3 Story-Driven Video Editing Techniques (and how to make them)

It really transformed just a sequence of random clips into something that had emotion because that's the point, right? To create that feeling and energy to enhance the viewer's response. And that's what editing stories is all about. It's about creating that emotion and half of the picture is sound so music is super important
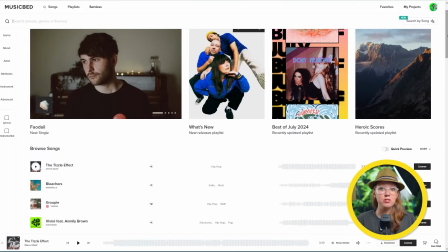to creating that feeling so ever since using musicbed it's just been so much
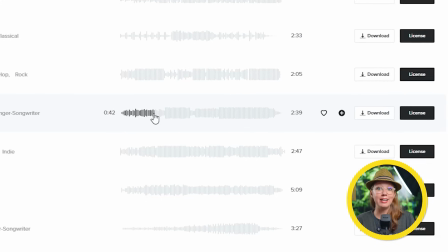easier to find songs that capture that emotion and feeling
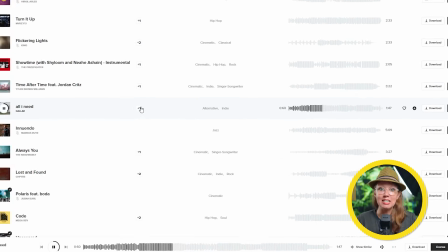and tone that i'm going for for my ideas and stories and musicbed has
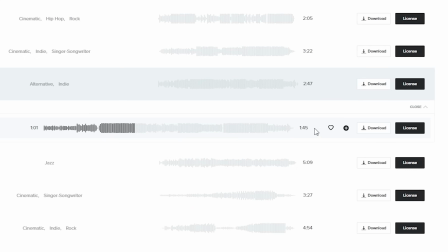a huge collection of top quality tracks from talented artists whom by the way i listen to regularly on spotify because It's that good and Musicbed created this innovative search tool.
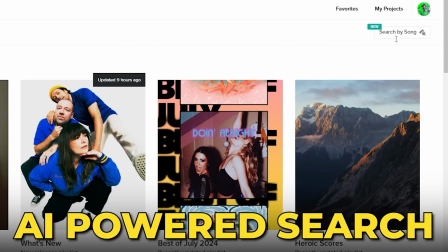It's an AI powered search by song,
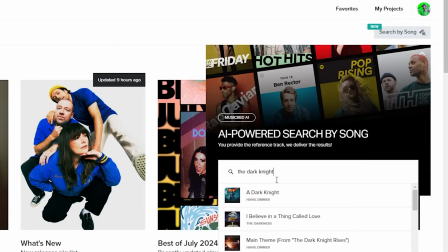which looks up actual real songs that you know, so you can find one similar from the Musicbed library.
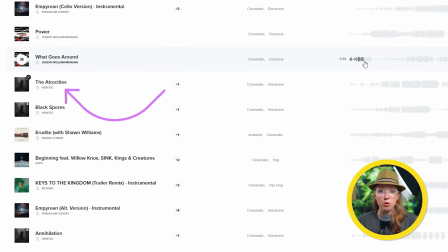For example, the tracks that I found earlier in this edit were found using this feature and this narrowed down the search quickly so I could find that winning track so I could go and complete my edit faster. So if you're like me and you want to find music that helps you create more deeper and meaningful stories, try it out. Make the switch to Musicbed. You can use my link below to get a 14 day free trial. Thanks so much to Musicbed for sponsoring this video and supporting what we do here. And now let's get on to the next editing technique. So you might have heard the term show, don't tell when it comes to filmmaking, which basically refers to the idea that you want to visually show the viewer what's going on instead of directly telling. telling them because it's just more engaging,
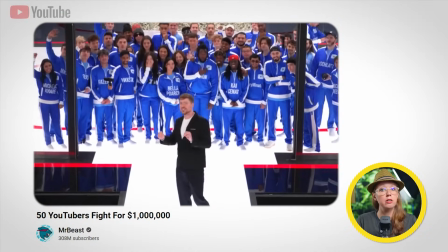right? But in the world of YouTube and online content creation, I would argue that it's important to show and tell at the same time. Let me give you an example. Check out the intro of this Johnny Harris video.
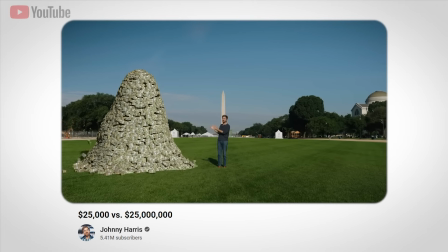This is what a $25 million a year salary looks like versus a $25,000.
What if the intro was like this instead?
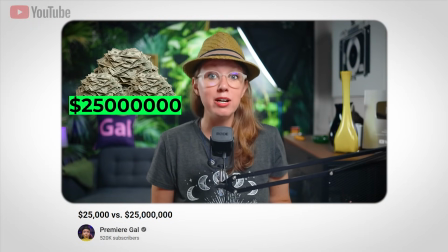Let's take a look at the difference between $25 million salary versus a $25,000 salary.
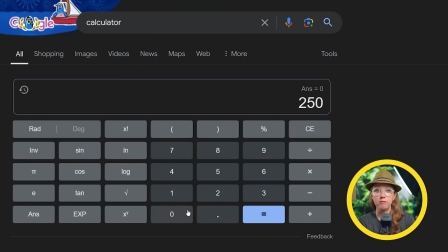So my intro got the point across because we all know that 25 million is a lot more than 25,000, right?
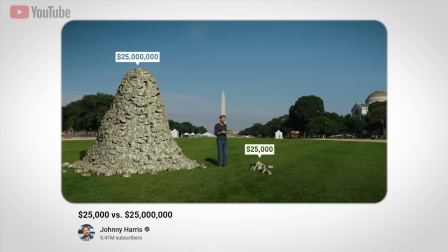But the way that Johnny Harris and his team use CGI to illustrate how big that pile of money is,
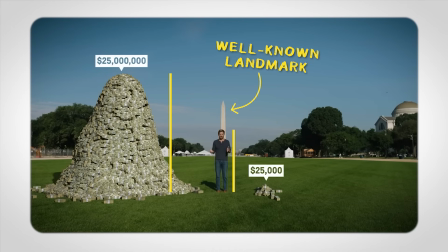using him as the scale comparing it to 25,000 just makes it more compelling,
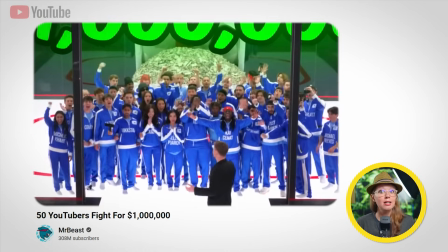right? You can see the same thing going on with Mr. Beast when he's comparing the actual amount and size of certain things in his videos. Having that visual there just helps get the point across and gives the viewer something visually to look at that keeps them engaged and hooked into the story.
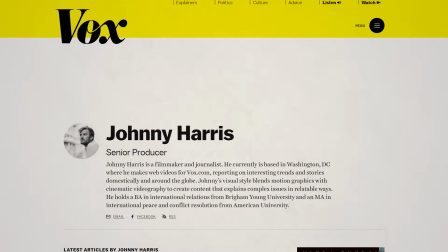Although I've talked about Johnny on the channel before, if you do not know him, he used to work for Vox, but now he runs his own journalistic YouTube channel. And he's amazing at visualizing.
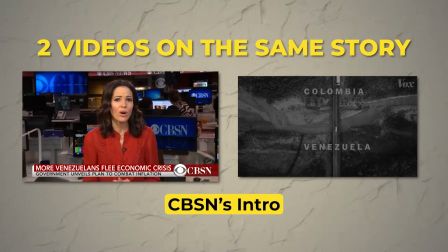And unlike, you know, your typical news story format where it just starts with somebody talking about the issues going on.
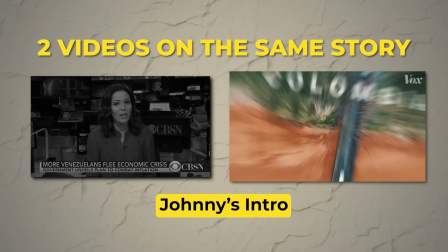He actually shows what's going on and brings the viewer into the situation before then talking about it,
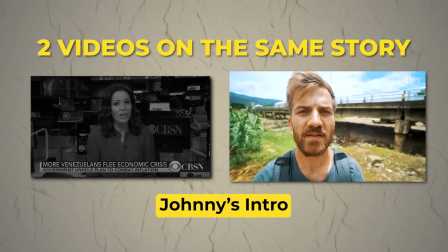which is a great way to hook in your viewer. A good way that I apply the same process to my own educational videos is in the intro when I'm talking about what you're going to learn, I also show what you're going to learn as well. For example,
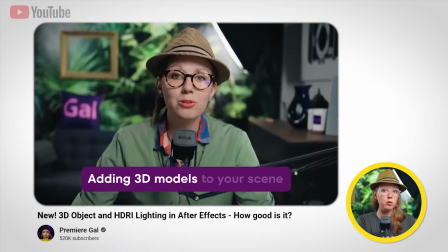I can give a sneak peek of the end result of what we're going to create So the viewer knows what's happening or I can actually show the final effect in a skit style format.
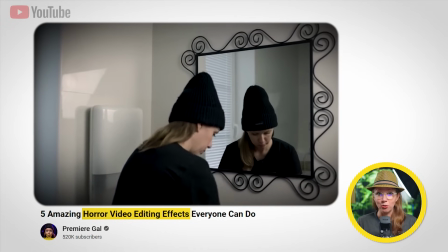For example, in the video I did on horror editing effects during Halloween, I opened it up with a skit of what we will be creating. And obviously this doesn't apply just the intro, but for any moment in your video that could benefit from having something visual to make it more engaging.
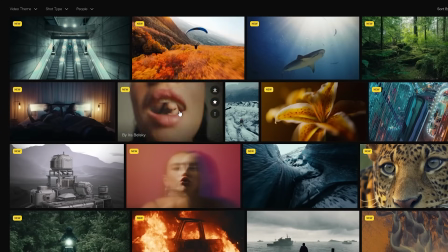This is where stock footage or animations can come in handy. And one more point about why the intro is important is now that the YouTube autoplay has come into effect. It used to be all about the thumbnails and getting people to click.